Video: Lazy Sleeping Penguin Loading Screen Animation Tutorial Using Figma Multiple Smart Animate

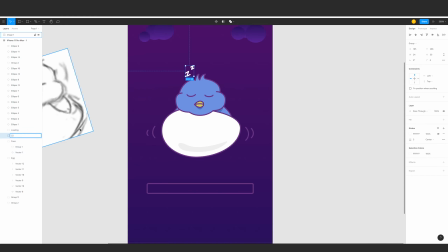I've labeled them faced, and then I've grouped the head, the hand, and the egg and labeled them character. I've grouped the stars and labeled them stars. I've grouped 2 of the individual clouds and labeled them cloud 1 and cloud 2 respectively. Then I've labeled the progress bar as loading.
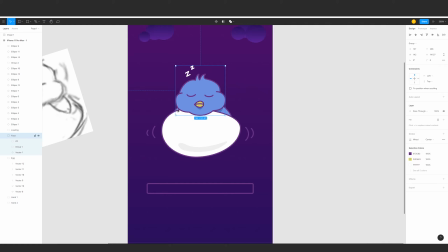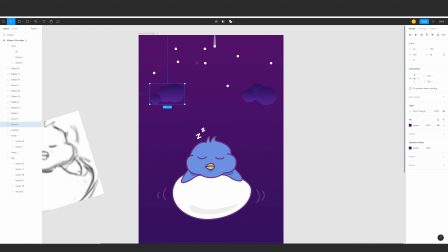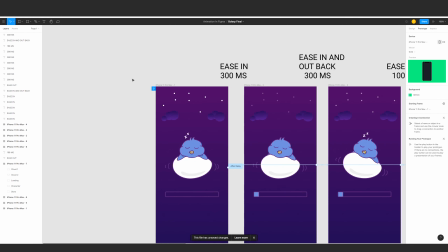Hello there guys, it's Toto here from the future.
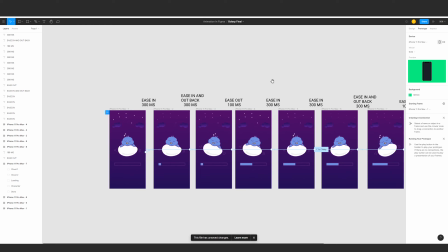So I've noticed that the animation things are incomprehensible,
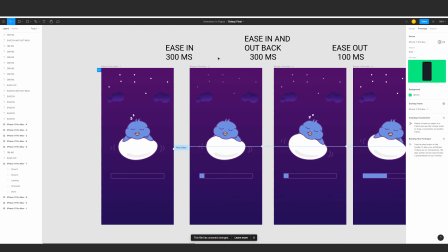so I've written here a detailed look. So all of this have 0 delays on the smart animations, okay?
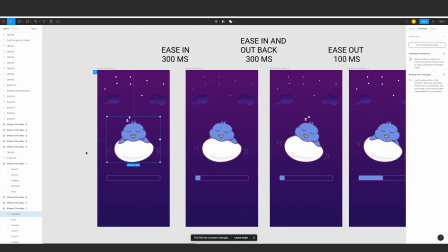So the first one, we have the hands, all the hands going in front. and then it will ease into 300 milliseconds to the
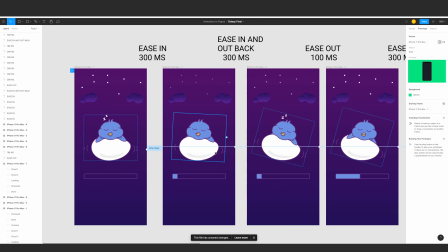slight tilt with the other hand going in the backwards.
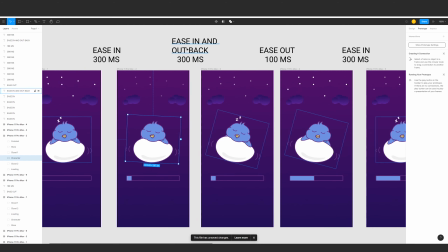The next would be the ease in, out, and back.
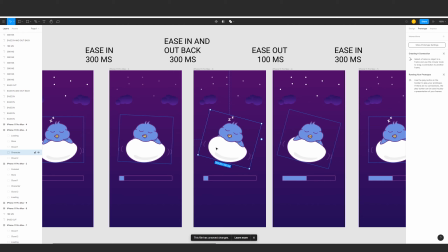It will be rotating a bit fast and offshooting a bit so that it will jiggle coming back.
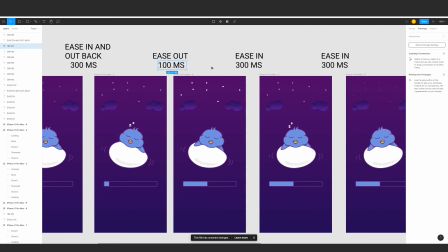Then you would ease out with the other hand going out and the other hand going in.
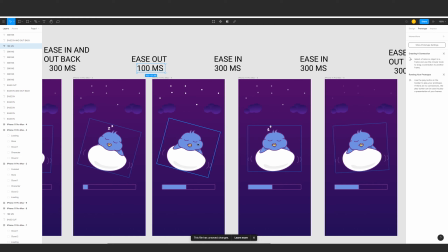The penguin character is bracing itself to go to the other side of the rotation.
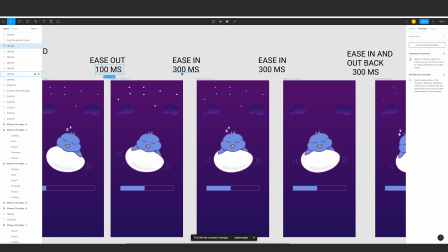So we have again an ease in, then another ease in again,
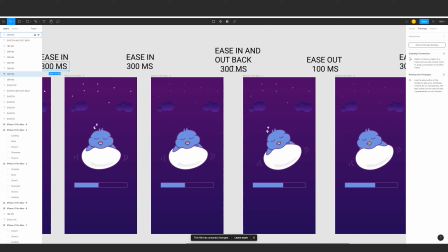then we go back to a ease in and out back of 300 milliseconds. So every time the rotation would be the last rotation, the big rotation to the other side, it would be at ease in and back. So it will have a slight jiggle. It will offshoot, then go back a bit.
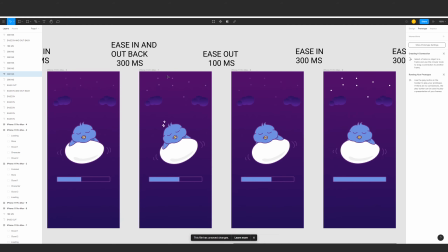Then on the hand transition, it's always an ease out with 100 milliseconds.
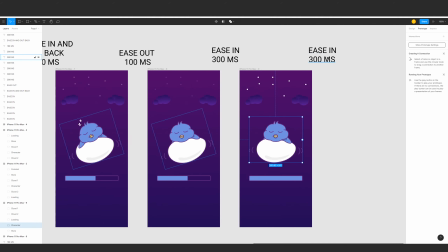And then we go to the ease in and then back to the ease in with 300 milliseconds going back here.
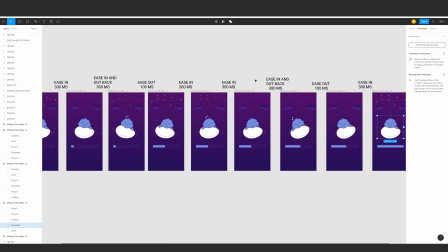So all of these are in the Figma files. I won't delete this text so that you will have a reference on what type of animation timing it is.
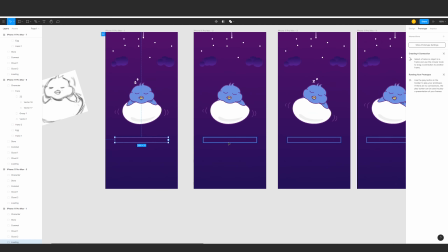So back to the video. So here we're gonna start animating the progress bar. So we need to follow a simple rule in animation, which is asymmetry helps organic movement.
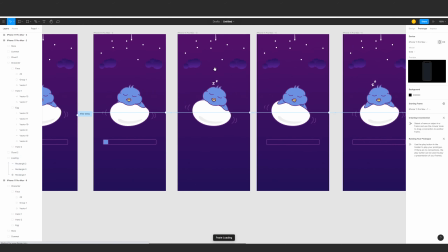So we don't want all the elements playing all in unison at once. So what we do in this progress bar to apply a little bit asymmetry, as you can see here,
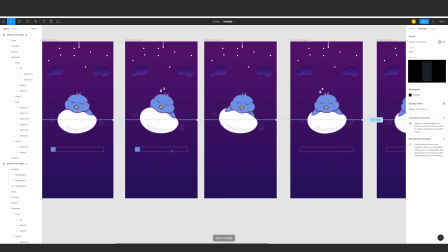there are some frames that the progress bar is the same, and the other screen I moved them a bit. So it is all in you on what position the progress bar would be. Just have some screens with the same load timer to make it a little bit organic.
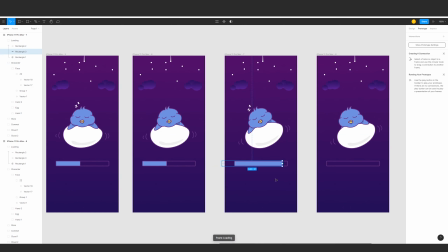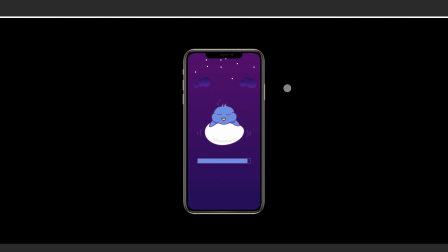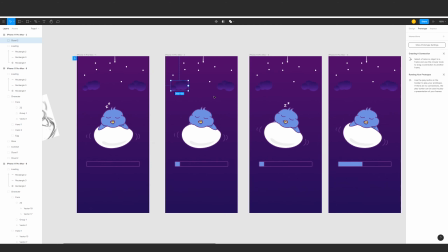Now we're gonna start animating the clouds. So for the clouds, I just hit one arrow key for each frame, going right or going left. So it's just micro movements.
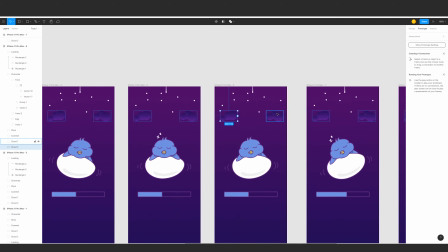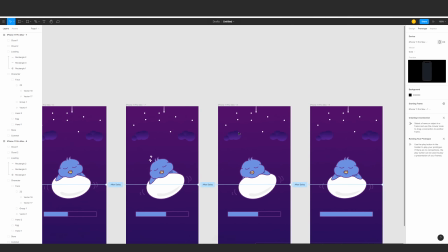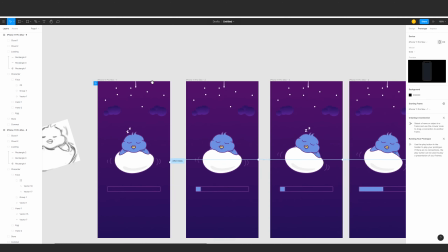And then jumping into the stars, we'll just play a bit of its opacity.
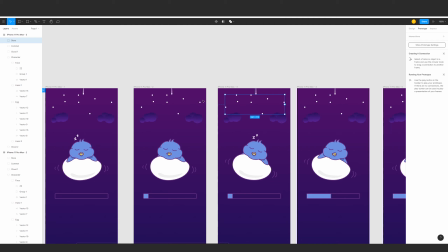From 100 to a 50, back to a 0, back to 25, back to 50, then back to 25, then 100. The only thing I would avoid doing here is making it flicker. Like on the first frame, it would be 100, then a 0, back to 100.
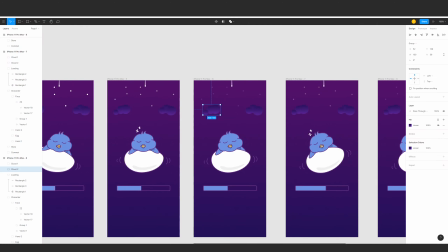So you would avoid in doing that. So here you can see me trying to move the clouds a little far away.
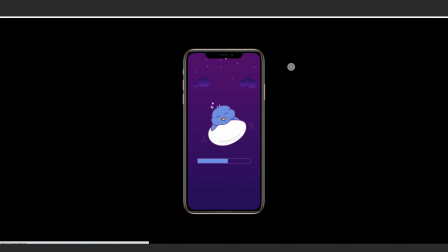So I think it wasn't that natural, so I thought otherwise.
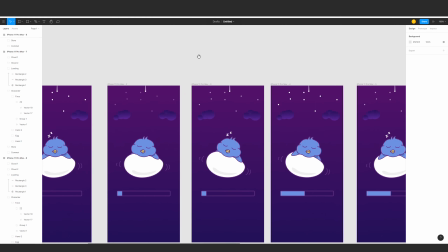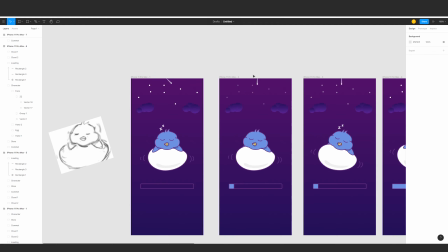Then now we're gonna animate the comet. Comet will just appear in one frame transition.
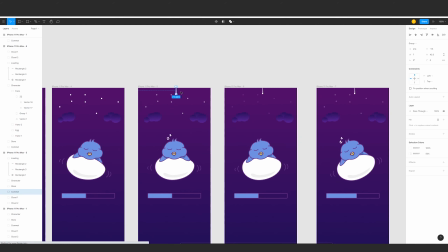We're gonna rotate it a bit. Keep in mind, if you want to move it away from the frame, to use the arrow keys rather than your mouse.